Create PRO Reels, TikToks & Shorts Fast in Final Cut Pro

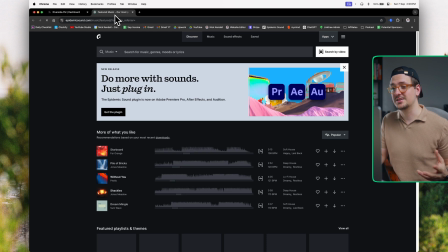14:30 Now I personally use Epidemic Sound and I'll leave a link to this down in the description below as well but there's all sorts of places online that you
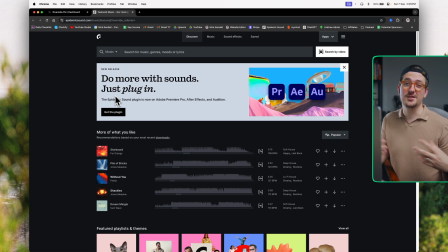14:37 can get music even right within your YouTube studio there's free music that's completely royalty free that you can download I'm just going to have a
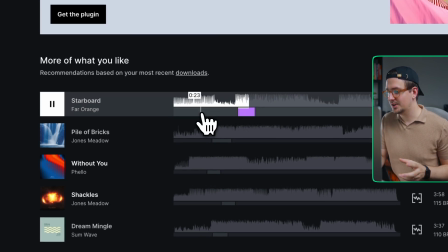14:43 quick look for some music that I think will suit this video I actually really like this soft house one this is one of the cool things about
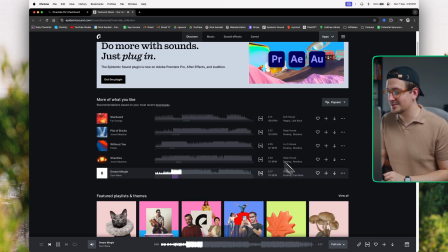14:50 epidemic sound it gives you some recommendations based on your recent downloads and it's always pretty accurate for me so I'm just going to download this in
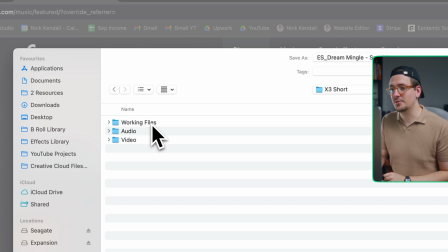14:57 mp3 and I'm going to put it right into my audio folder that we created earlier and
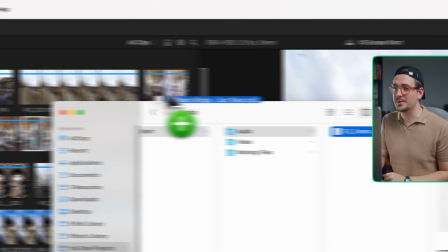15:02 then same as before I'm just going to drag and drop this audio into the audio keyword collection.
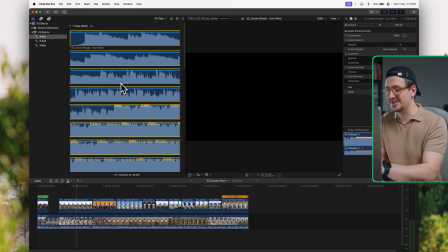15:08 Now it's looking way too long I don't want to see this much of a clip so I'm going to zoom out with command minus now I can see my waveforms
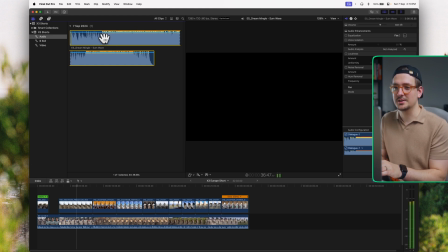15:14 really clearly and I think I want it to come in here so again I'm just going to go I for in and then
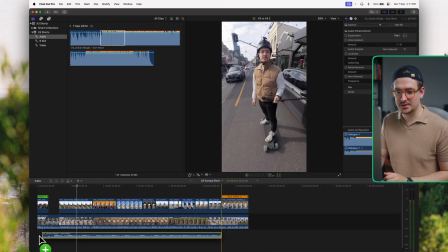15:21 O for out drag and drop this section of the track onto my timeline and you can modify audio just like you can with audio so I'm just going
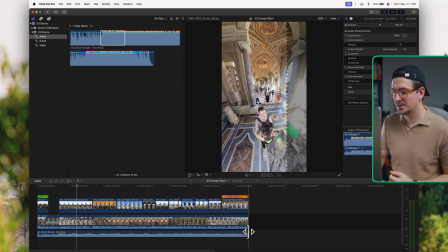15:28 to drag it out so it extends across the entire length of the clip and then I don't want it to overpower my voiceover like it's
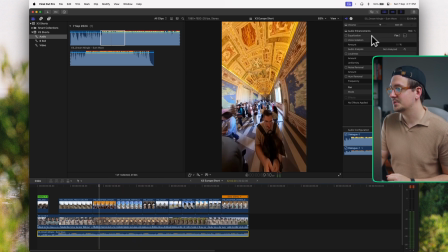15:35 currently doing so I'm gonna want to turn the volume of this down so just go up here to our inspector and you can just drag this down might make it say negative 15 let's see how that sounds that sounds perfect to me so I also just want to add a bit of color
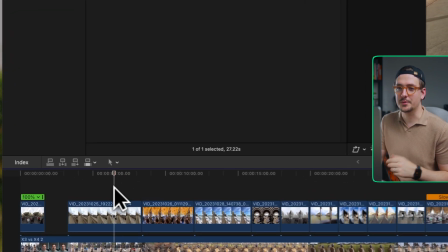15:50 grading to my video just to make it look a bit more interesting so I'm going to add an adjustment layer.
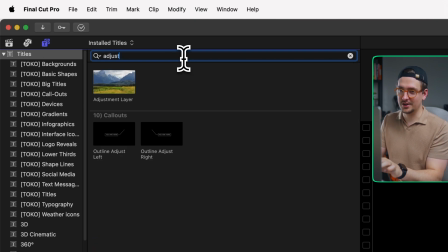15:55 Unfortunately, adjustment layers don't come pre-installed in Funnel Cut, but you can download them for free and install them yourself.
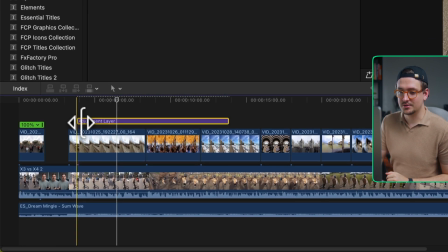16:01 So I'll leave a link to them in the description. Just drag that onto your timeline, drag it out to make it the length of the entire clip.
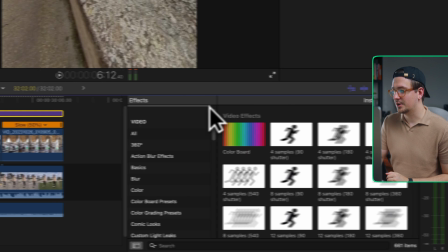16:08 And then I'm going to add my own custom LUT. So I'm just going to go to effects, all video and audio and type in LUT.
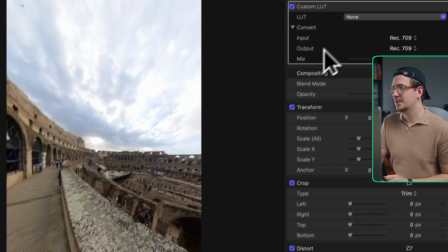16:15 I'm going to add this custom LUT effect to the adjustment layer. And then I'm going to select LUT 02, which is my own LUT.
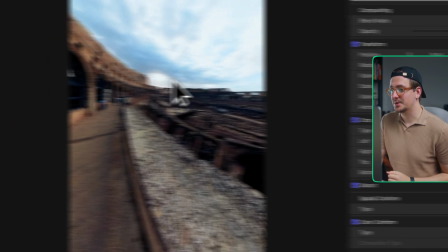16:21 And you can actually download this light as well there's a link in the description so I'm going to add that that's adding a bit of a color grade it's looking a
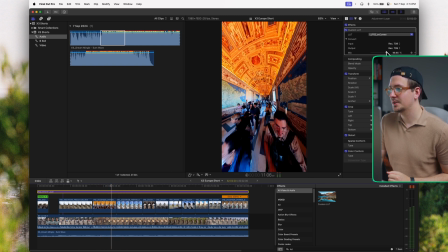16:27 bit too intense so I'm just going to turn that down my inspector with the mix just wanted to add a little bit of a gentle look so let's go 50% as we can see that just gives it a bit more of a consistent look throughout my entire video so we've almost finished editing the clip the last thing I want to do is seamlessly loop the video so that when people are watching it they
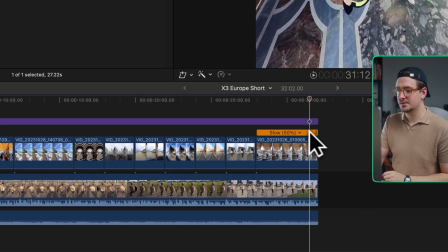16:47 can't actually tell when the video starts and when it ends so in want to do this is actually pretty easy all you have to do is
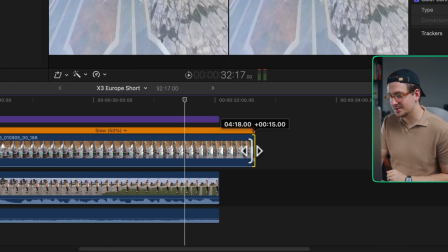16:53 go to your end clip and then just extend it out a little bit so let's just drag it out to about here and then go to the
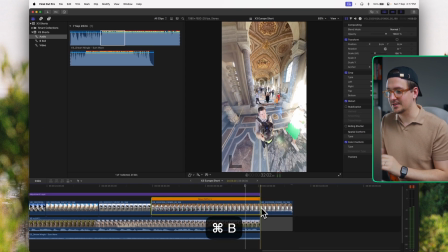16:59 end of your base clip select the b-roll and hit command b to cut that ending section off all you have to do is take the end section
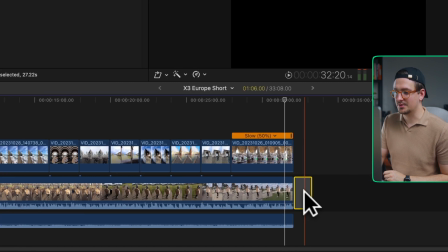17:07 and drag it back to the very beginning of your clips make sure this little extra gray area is deleted and I'm just going to shorten
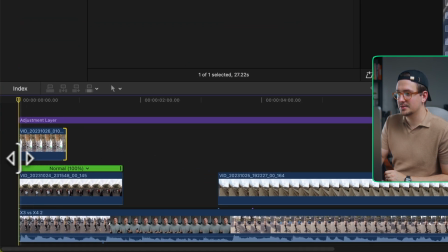17:15 this a little bit so we can still see some of this clip here but now what's going to happen is when we watch to the end of the
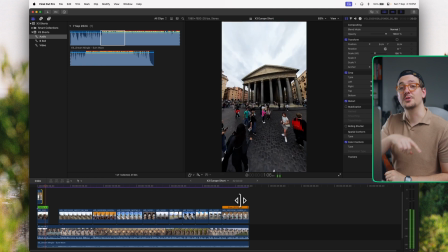17:21 video natural and true to life and that leads me to it's going to loop back to that original clip and look like the video actually never ends you can actually do this with any sort of clip and it's a really easy way to seamlessly loop your entire vertical video now
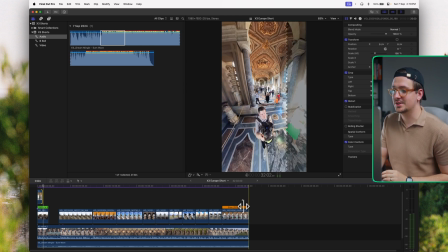17:34 i've got two things left exporting and adding captions so in order to export just go up here do a little share button and then you can just hit
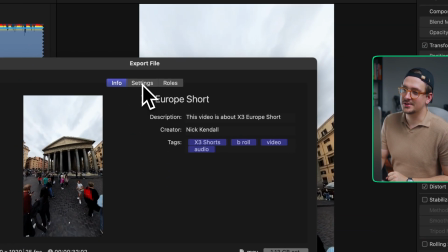17:41 export file or default just go to your settings section and you want to change some of these settings.
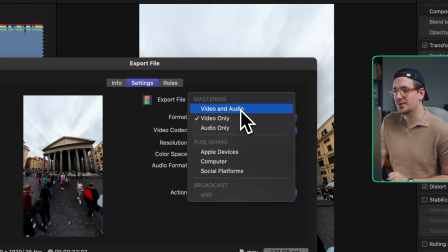17:46 So don't go video only. Make sure it's video and audio. And there's a few options here. There's mastering, publishing, and broadcast. The only two you ever worry about is mastering and publishing.
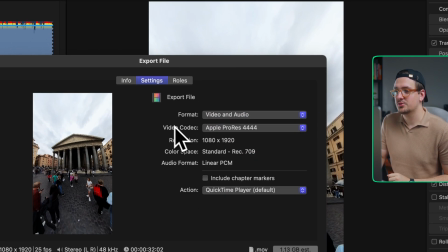17:55 I generally go mastering because it's going to give you the best quality. But make sure you change the video codec to H.264.
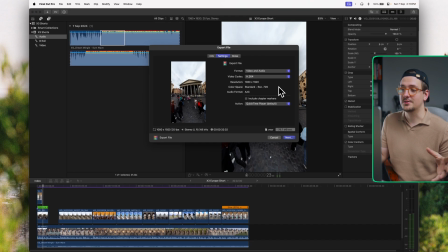18:01 That's going to make sure your video file is nice and small. And you can see you've got a preview here. This is going to be about 80 megabytes when it's exported. Then just hit next.